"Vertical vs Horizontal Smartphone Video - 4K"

Hi, my name's Bob Brown and welcome to my 8mm channel. Alright, I realize this isn't 8mm, but I did make the logo, so I might as well use it for this video as well. Anyway, the purpose of this video is to hopefully get you to rethink how you shoot smartphone videos. As you know, you could shoot them vertically or horizontally. I'm going to do my best to make a case for why one is way better than the other. And so you don't think I'm just pulling this information out of the air. I do have a pretty good background in film and photography, and I can put a lot of that information in the description below if you're interested. So anyway, I'd like to begin with a quick historical look at some of the various screen sizes, also known as aspect ratios. This screen is similar to what you would see in a full-size movie theater.
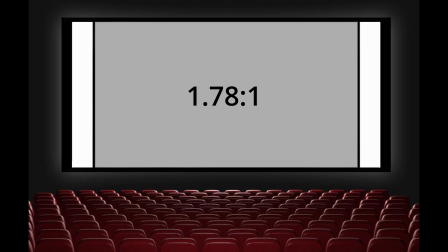That graphic shows the various aspect ratios since the beginning of motion pictures, and there's even more than these.
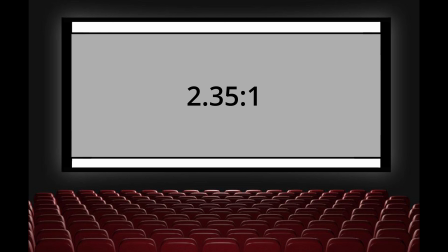Historically speaking, as you can see, there was never, ever a format where the aspect ratio was taller than it was wide. To better illustrate my point, I'm going to show most images within some sort of a display, such as a TV set, a computer screen, an iPad, and an iPhone.
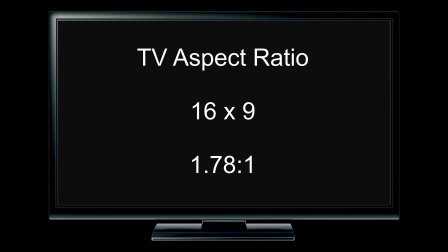When you hear the term aspect ratio, that simply means the shape of a display. When you see 16:9 or 1.78:1, those two mean exactly the same thing.
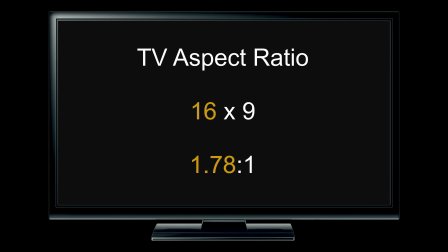That's the universal shape of today's displays. The first number represents the width, and the second number represents the height. On a quick side note, there is a difference between videography and still photography, and that is there's a little bit different rules. When you shoot vertically or horizontally with photography, it doesn't matter because it's a composition. You can even have a square image like for Instagram or something like that. It's not relevant.
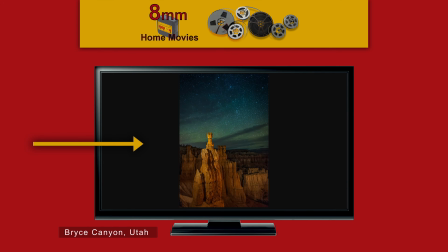When it goes on a display, it doesn't matter what's on the left or right of it in terms of the unused monitor space. The only thing that matters is what's in your composition. And that composition takes into account every bit of what's inside that frame.
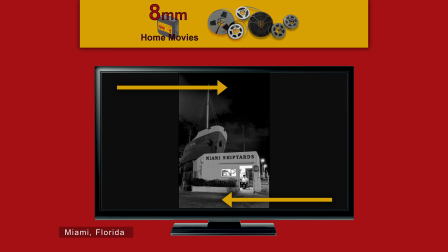So there's really no loss at the top or the bottom because you've already accounted for that. With videography, it's a little bit different. Now let's talk about smartphone videography.
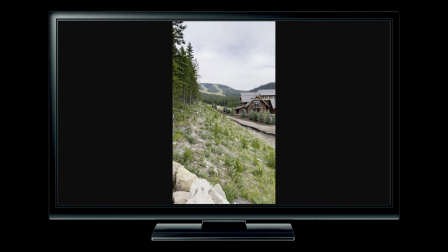This is a vertical smartphone video of the Montage Hotel in Montana. Hopefully, I'll be able to prove to you why this is such a horrible format. Probably anyone in the film industry would agree with me as well.
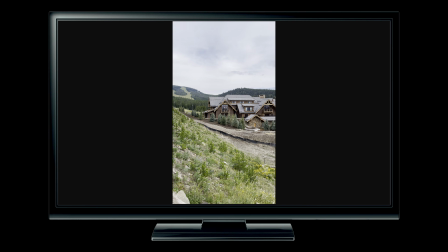Right away, you can see you've lost over 2/3 of your viewable screen area, the left and right sides. You've also captured useless space at the top and bottom.
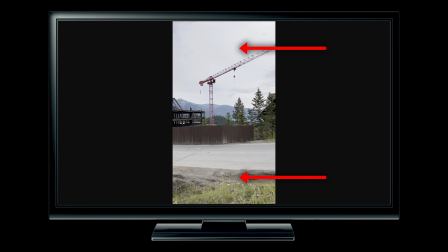Then, when you try to pan from left to right in this case, it's going to take you 3 times longer because you have to cover and make up that distance.
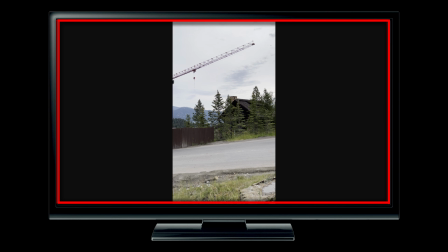The view itself is myopic, claustrophobic. You kind of want to look to the right and left to see more.
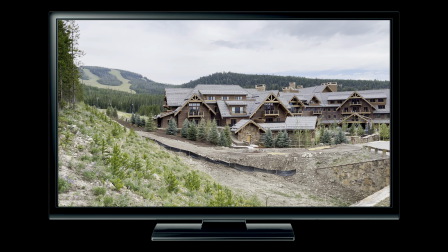You just can't. This is a landscape or horizontal smartphone video. I shot it at the exact same location as I shot the vertical one, and of course it's the same hotel.
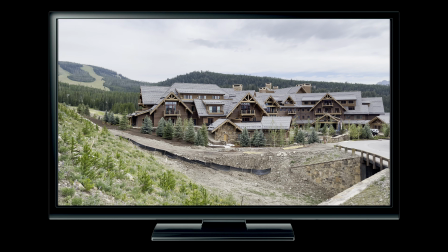Notice we used the entire usable area of the display.
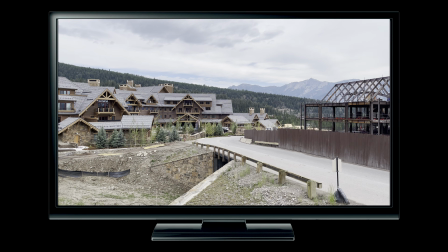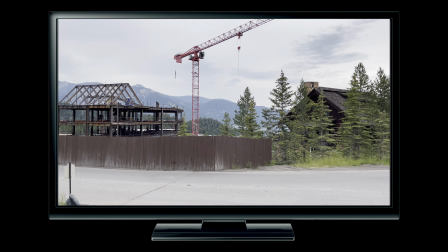Also, we're not throwing away space at the top and the bottom. It's a really good composition.
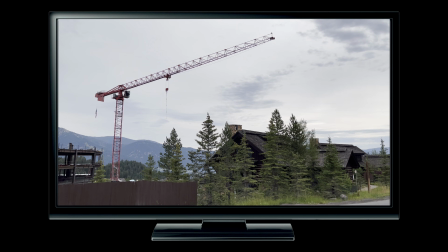It's natural to the way we see. Here's 2 more quick examples.